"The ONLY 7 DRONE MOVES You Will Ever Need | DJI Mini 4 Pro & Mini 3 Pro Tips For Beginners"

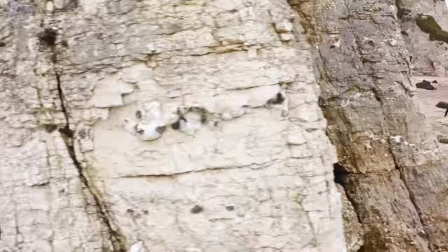12:20 Then all you have to do is put both clips together and add a cut as both are passing the big blurry mess for this epic transition. The next transition the throw up ascend is a super creative move that looks great in a sequence or even as a standalone clip.
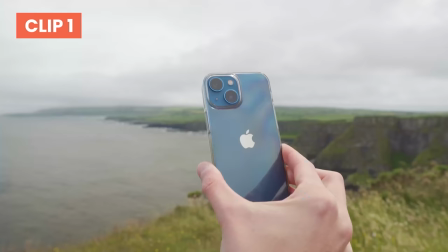12:35 For this transition we need two pieces of video.
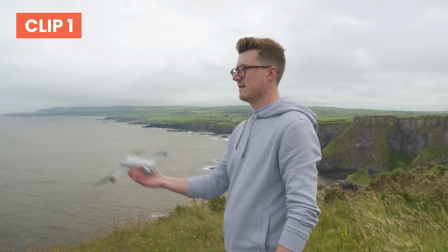12:38 For the first you want to use a camera or even your phone to record yourself pretending to throw the drone straight up in the air.
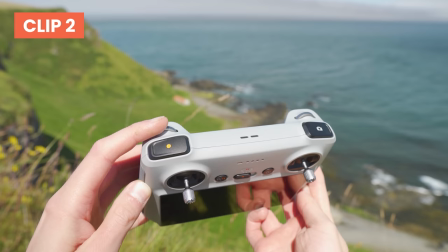12:45 For the second clip put the drone in the air just in front of where you were standing,
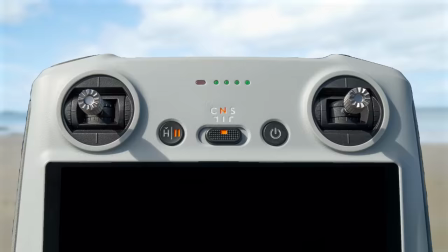12:49 point the gimbal straight down using a scroll wheel on the back of the controller and then start recording and fly the drone straight up by pushing the left stick up.
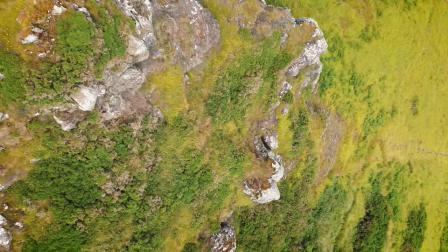12:58 Then all you have to do in your favorite video editor is add a cut as you pretend to throw the drone up and when the second drone clip starts. Adding a whoosh sound effect which you can easily find on Epidemic Sound also helps take this transition to another level.
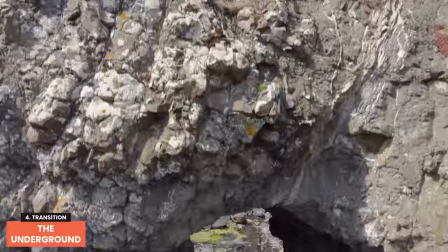13:13 The underground transition is another super simple way to take your viewer from one clip to another.
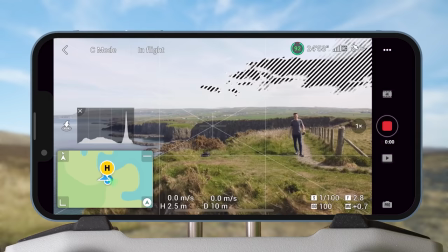13:18 First find a location that the drone can descend beneath such as this cliff edge. Then face your drone down towards the location or subject,
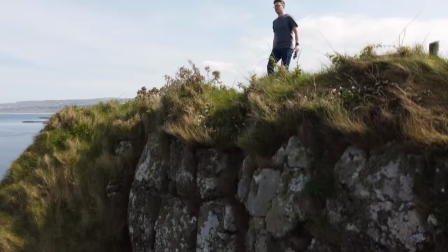13:25 start recording and start to descend by pulling the left stick down until the entire screen gets filled with a big blurry mess again.
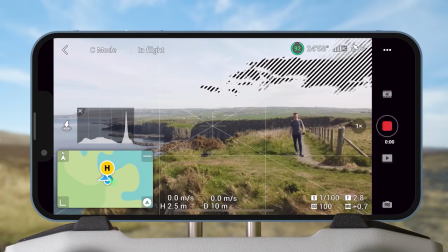13:33 Top tip, I recommend practicing this move a few times slowly while keeping an eye on the drone just
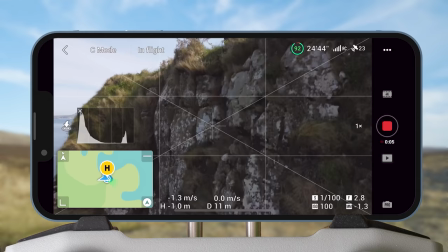13:38 to make sure you're comfortable doing the move and that the drone is clear of any obstacles as it descends.
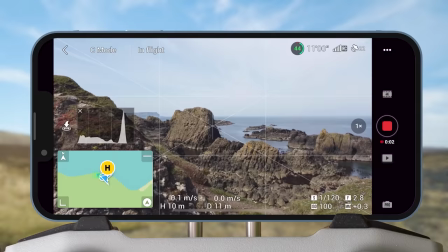13:44 For the second clip, find another foreground object that the drone can descend past such as this arch to reveal the subject or another location.
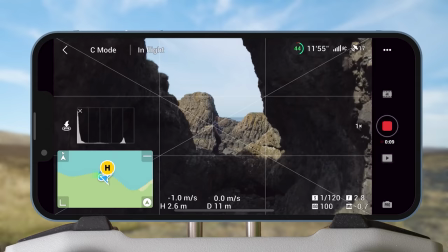13:52 Start with the drone above the object and again descend by pulling the left stick down,
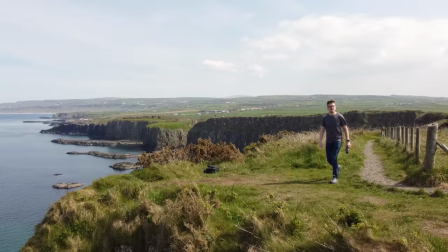13:57 remembering to keep the speed the same as the first clip so that they easily match up. Then in your video editor again put the clips together and add a cut as they pass the big blurry mess to create this creative and cinematic transition. These are just a few of the transitions you can do but hopefully they give you inspiration and show that you can go from one clip to another in a super creative way. One of the biggest benefits of a drone is that we can capture unique perspectives of a location that's
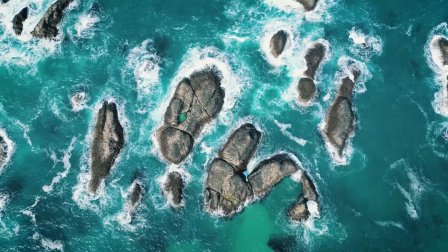14:24 either hard to get or even impossible with a camera and there's no better example of that than the top down.
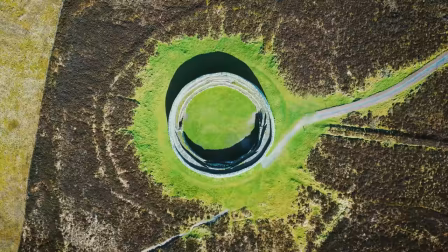14:30 This is a directly down facing angle that gives a bird's eye view off your subject or point of interest and looks awesome.
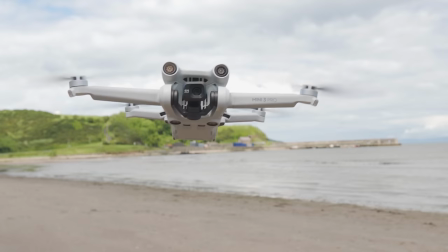14:38 The simplest way to do this is by putting your drone high in the air above your subject and pointing the gimbal straight down either
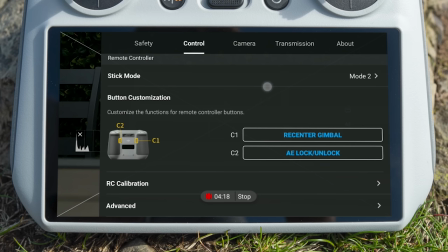14:44 using the scroll wheel on the back of the controller or by double tapping the function button if you have it set to recent or gimbal.
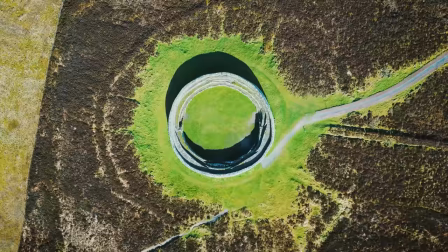14:51 Then all you have to do is hit record and wait a few seconds to have achieved an awesome little clip.
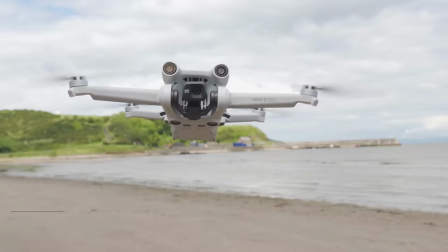14:56 We can also add motion to the top down by doing a rise up.
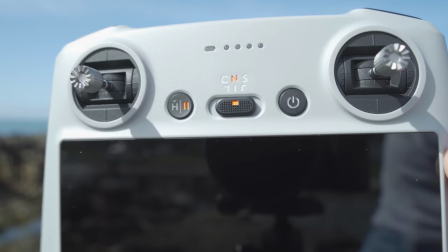15:00 Again with your drone's gimbal pointing straight down at your subject and the flight mode in cine or normal for a subtle motion.
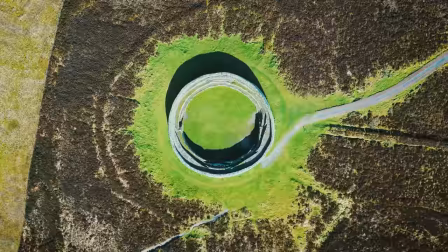15:06 Hit record and start to ascend the drone by pushing the left stick up.
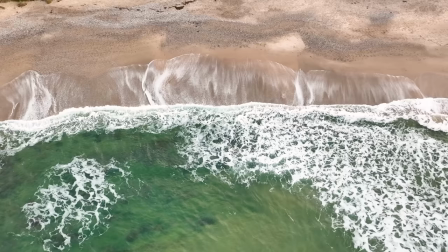15:10 Another great way to spice up the top down especially if you have elements moving in your frame such as
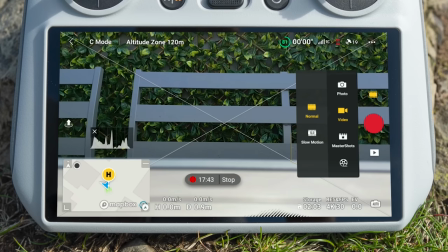15:16 these waves is to make use of the slow motion mode by changing the video mode to slow motion.
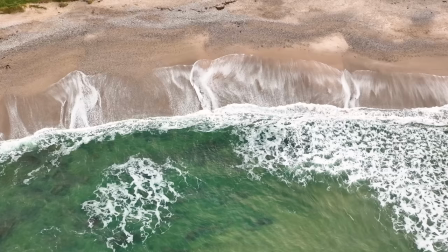15:22 Then hit record and fly either to the right or left by pushing the right stick left or right to get this really awesome slow motion effect.
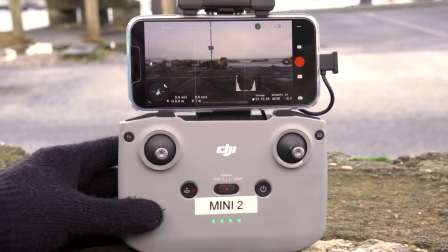15:30 Instead of flying left or right you could also rotate the drone left or right by pushing the left stick right to rotate right or left to rotate left. And for this I recommend cine mode as you want the movement to be nice and slow.
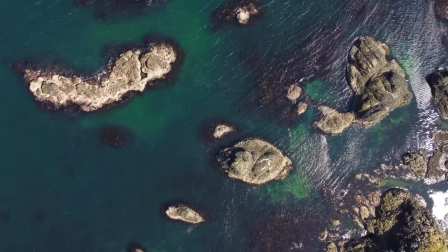15:43 We can also spice this up more by descending while rotating, which seems complex to do, but actually only requires one move on one joystick.
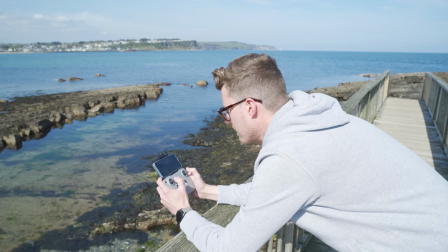15:52 Simply press the left stick down and right to rotate right,
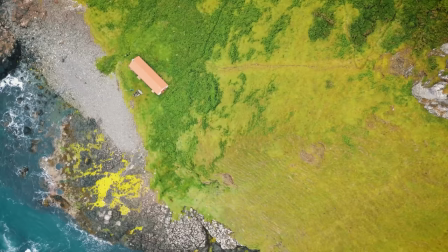15:55 or down and left to rotate left and descend to achieve this deceptively simple but professional shot.
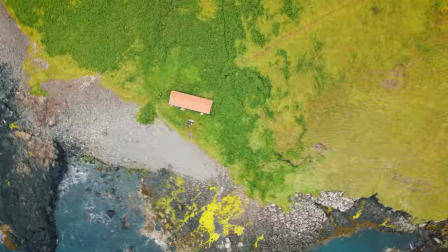16:02 Another option is the top down turn, which is a great move to showcase your subject and its surroundings.
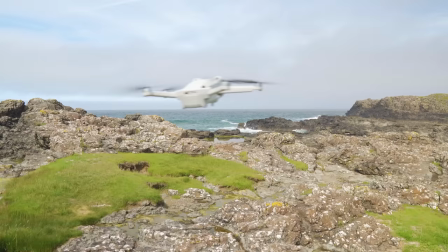16:07 Start with the drone off to the side, off the point of interest, start to fly left or right towards the subject by pushing the right stick
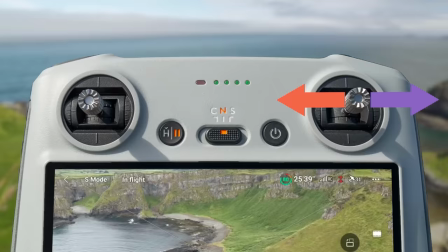16:14 left or right and at the same time turn the drone to start an orbit motion by pushing the left stick in the opposite direction.
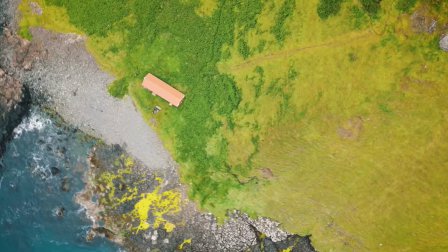16:21 Keep your joysticks in this position as your subject passes into view and then as it moves back out of frame again.